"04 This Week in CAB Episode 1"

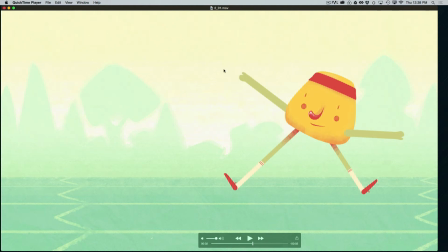I like that you're playing around with the stretching a little bit. I would be a little cautious. I would say this is maybe going a little far until you're ready to really time it correctly, as you want to be very careful about pushing things this far out of proportion without having the timing be very,
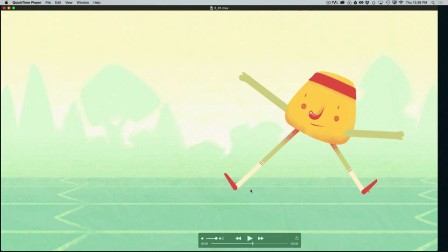very precise. It's not that you can't do it, but you want to do it carefully so you don't lose the sense of reality of the character too much.
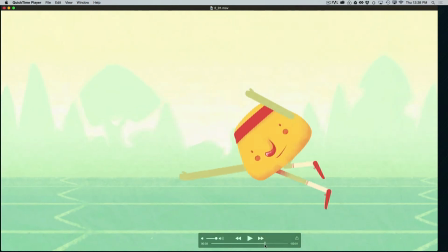All right, and the kind of classic scramble run here is really fun. And then this is a nice little stop here.
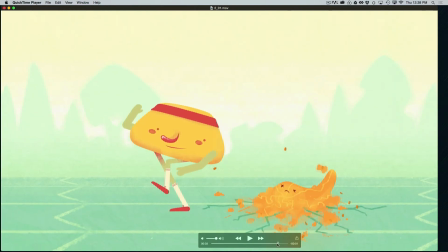Nice little overlapping action with the feet and the arms too. That's a nice little touch. I would actually have the whole pose maybe overshoot and come back a little bit. So he actually goes just a little farther than this and then comes back,
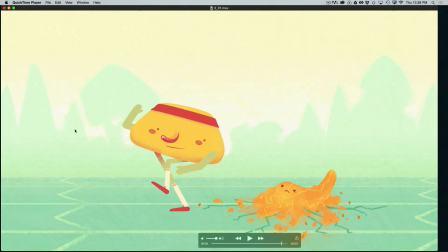because that'll give him a greater sense of momentum, once again a greater sense of weight, that he has to kind of stop himself and kind of pull his weight back in order to stop himself moving. But it's a lot of fun, and it's a really nice little performance for the character there.
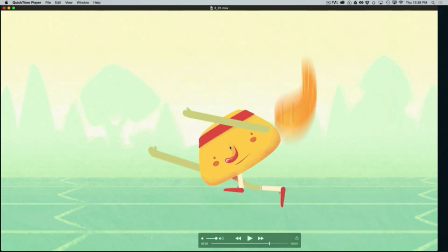The crazy run here is sort of fun. I think once again the arms are a little overly exaggerated. We're kind of losing in the spaz out and through here. We're kind of losing a sense of the solidity of the character with all that extreme squash and stretch and stretching around.
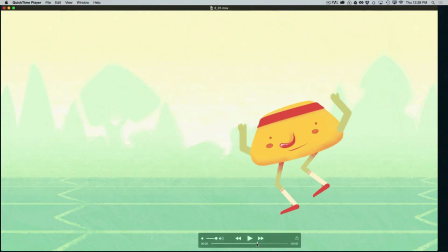And I think even with a scramble run, a little more of a sense of weight with the character would be good, because the character once again feels pretty weightless through here.
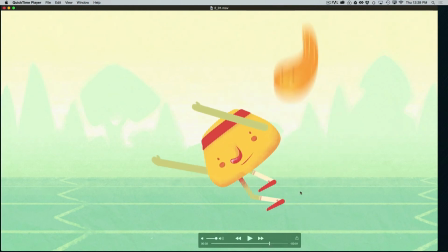And I know that's part of the gag,
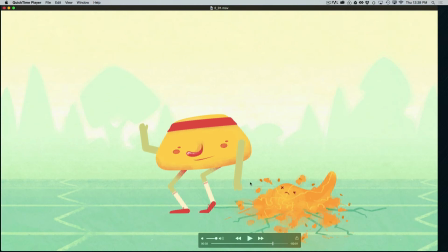but you could still have this gag and still have him feel a little weightier by finessing his cog position over his feet a little bit more and getting him to kind of crush down a little more as the weight comes down and so forth.
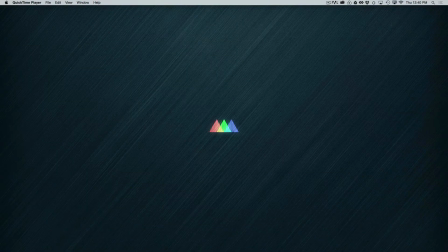But a nice, really good start there for this one. Okay, here's another example here.
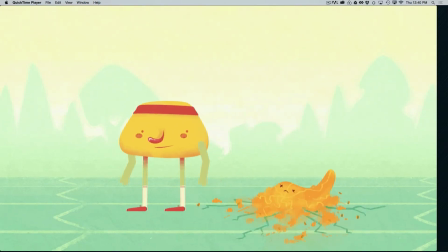Okay, also a nice example, some nice things happening.
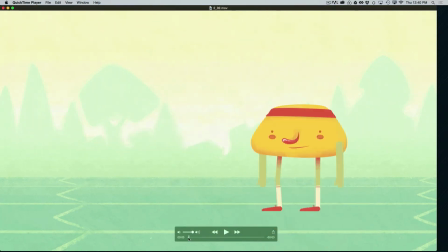Now, the reaction at the beginning here, it's sort of working, but there's kind of a lot of things going on all at once and a lot of different limbs moving at different times. Now, on the one hand, that's can be a good thing. You don't want everything moving all at once,
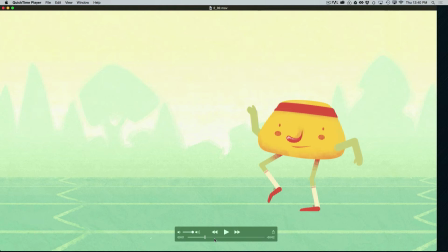and you definitely want to create some offset and some overlap in your motion in order to make it feel natural and not too robotic. But one of the things that's happening here is that we're kind of getting lost in terms of what we should be looking at.
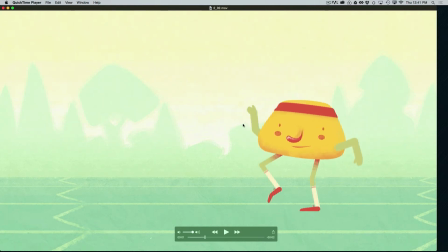Am I looking at the foot raising? Am I looking at the arms moving? Am I looking at what's happening with the eyes? It's kind of muddied, and I don't really get a clear sense of what he's reacting to. There's also a weight issue here as well, and as I said, we're going to be talking about weight a lot.
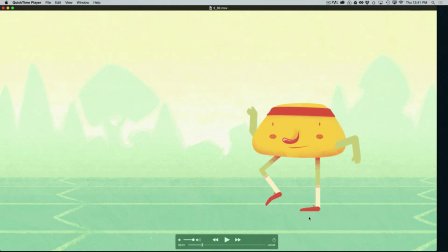You'll notice the way he's standing on his foot, he would probably fall forward here. He probably couldn't support his weight this far back. You'd really want to lean him back, pull him back on the cog so that his center of gravity is more centered over the foot itself.
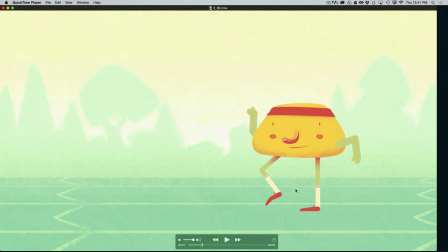So you'd want to lean him back just a little bit in order to make him feel a little more balanced. That would be really important there. Now, this is really fun, this stretchy step.
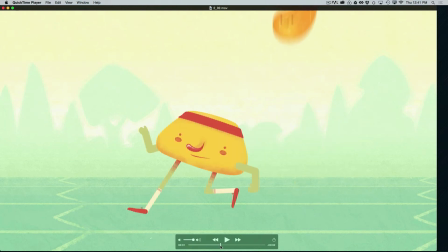It gets a little wonky because the feet are slipping. See that, how that back foot starts to slide.
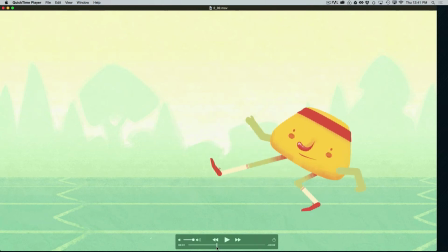And once again, suddenly he stops being a real guy with weight. And suddenly he starts just being artwork moving around the screen. And we don't want that.
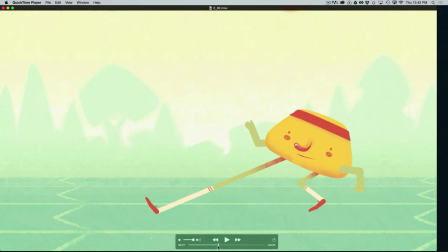We want him to feel like a real guy who has weight, and a real guy, his feet wouldn't just slip and slide along the ground like this.
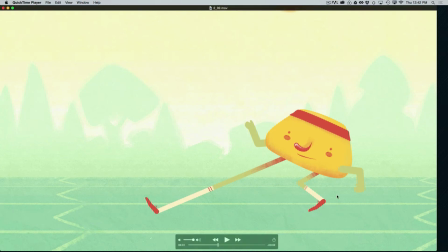Even if he was on ice, it wouldn't slip and slide like this. It would slip and slide, but it would be, you would feel his weight. Okay, so we want to sticking the feet down so the feet stay stuck to the ground unless they're lifted off the ground or clearly motivated to slide.
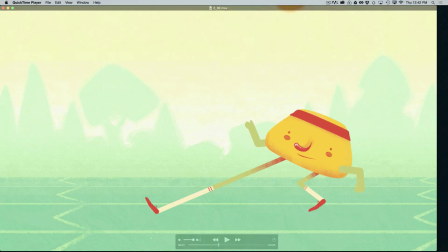And I'm not saying you can't slide feet ever, but it has to be clearly motivated.
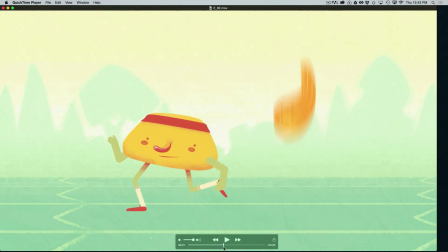Aside from that feet slipping, the other thing that you'd want to do is, again, like the other one, perhaps overshoot here a little bit and have his momentum carry him forward a little and then back.
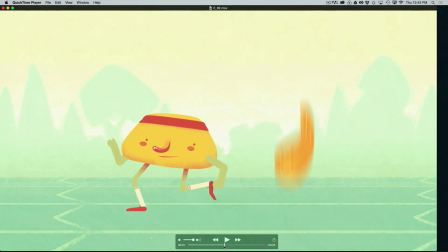And once again, we have a weight problem here because you can see his weight is really too far back here. Again, he would fall, and he's not really moving fast enough here to warrant that. You see he's moving pretty slow. He would fall over here.
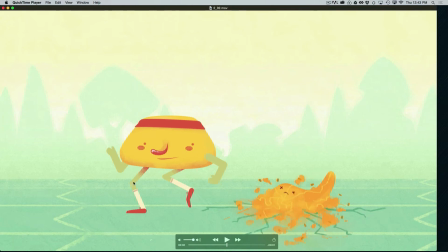So once again, you need to get that body forward so the center of gravity is more centered over the foot that's taking the weight. Super, super important. All right, fun. A nice, good start for this one as well.
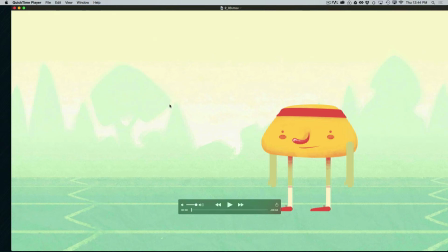Okay, next up, we have this one.
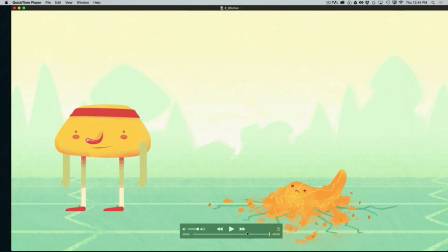Okay, another attempt at a jump here. So let's take a look at this one. There's some nice things here. I like the foot tapping. That's really fun. Now, in this case, we don't really have time again to see this reaction.
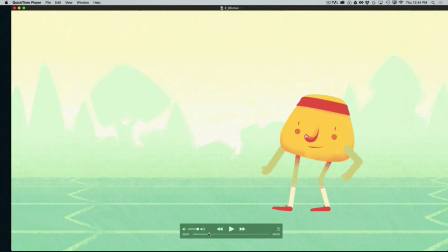This reaction happens too quickly. He looks and then he jumps. You need to give your audience time to read what's happening with your character. So you have to provide beats, little moments, little breaths.
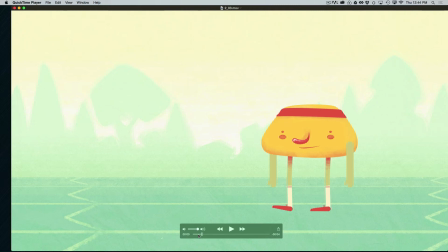And they can be very short, but you need to give your audience time to see, maybe do this little take, and then maybe go back to something a little bit like this, maybe not so squash and stretch. So you never want to hold on a squash and a stretch.
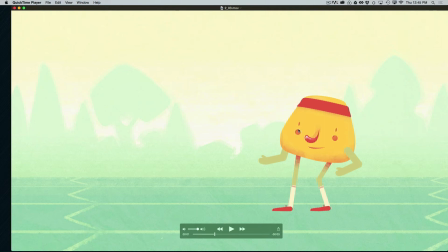No, I shouldn't say never, but you almost never want to hold on a squash and stretch. You want to move through it and snap him back into his normal proportions as quickly as possible. Otherwise, the character will lose solidity. So you could come back to a more neutral posture, but still have him looking up.
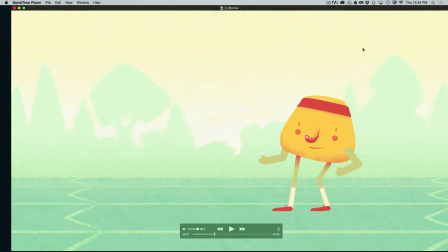And then wait and let your audience go, oh, he's looking at something. He's surprised, and he's surprised about something coming down.
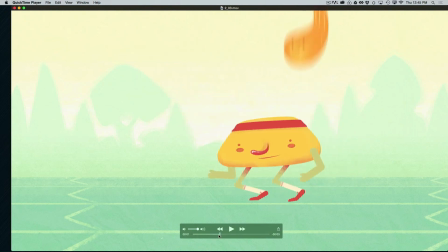The way it is now, we see the surprise, but we don't have time to really understand what the surprise is. So I would have him maybe tap tap a little faster, look immediately up, react a little quicker,
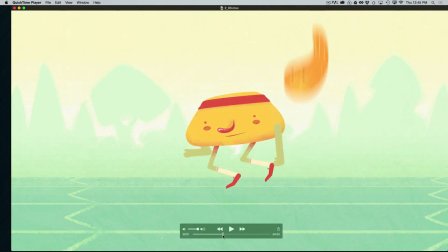and then just add a few frames of hold before he hops out of frame there.
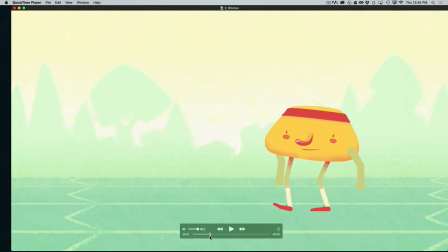And I guess you could add a little time to the beginning. I'd maybe add a little time to the beginning and just give him a little more time to react. Now this jump, once again, has the same problem the other one has. It has the anticipation, which is great. there's some weird things happening with the feet here.
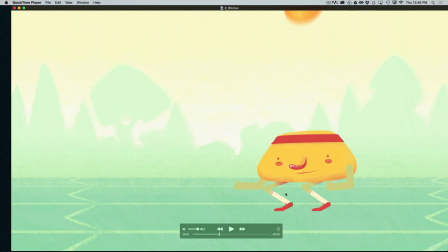We'll learn in future lessons how to clean up those feet movement a little bit. But again, the big issue here with the jump is he just begins to levitate.
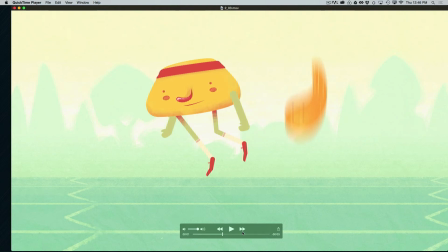He crouches down, but then how does he get in the air? How does he get up there?
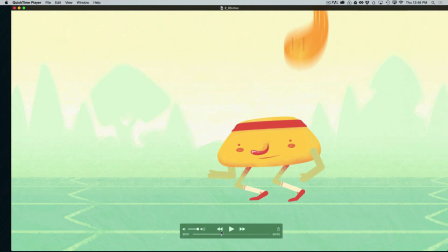He doesn't push. We have to see him push. That's the most important thing with getting that jump to look right.
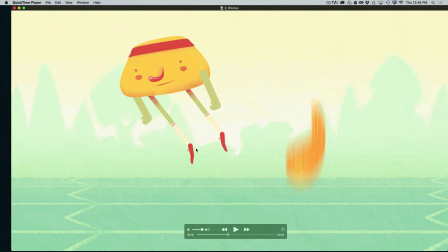You actually want a pose like this, but back down on the ground with the feet still on the ground so our audience can see him pushing. We have to include that specific pose in order to make these jumps work.
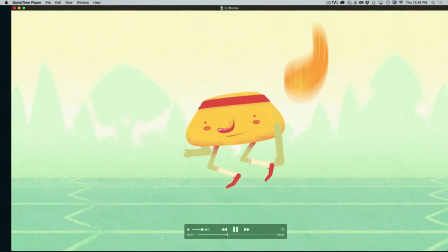The timing of this jump is a little bit better. He's got a nicer hang in the air here, which is really good.
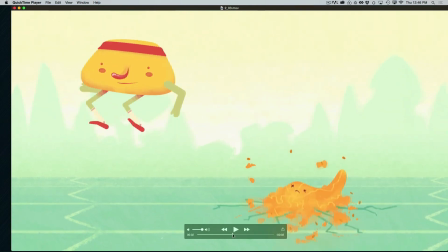You could probably increase that even more.
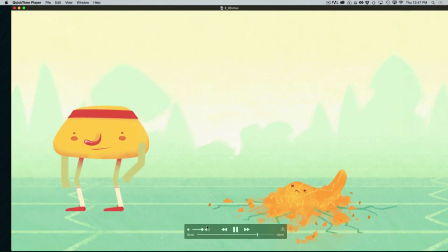And I like the way the feet come through, and there's some nice little overlap and follow through on the feet there that's really nice.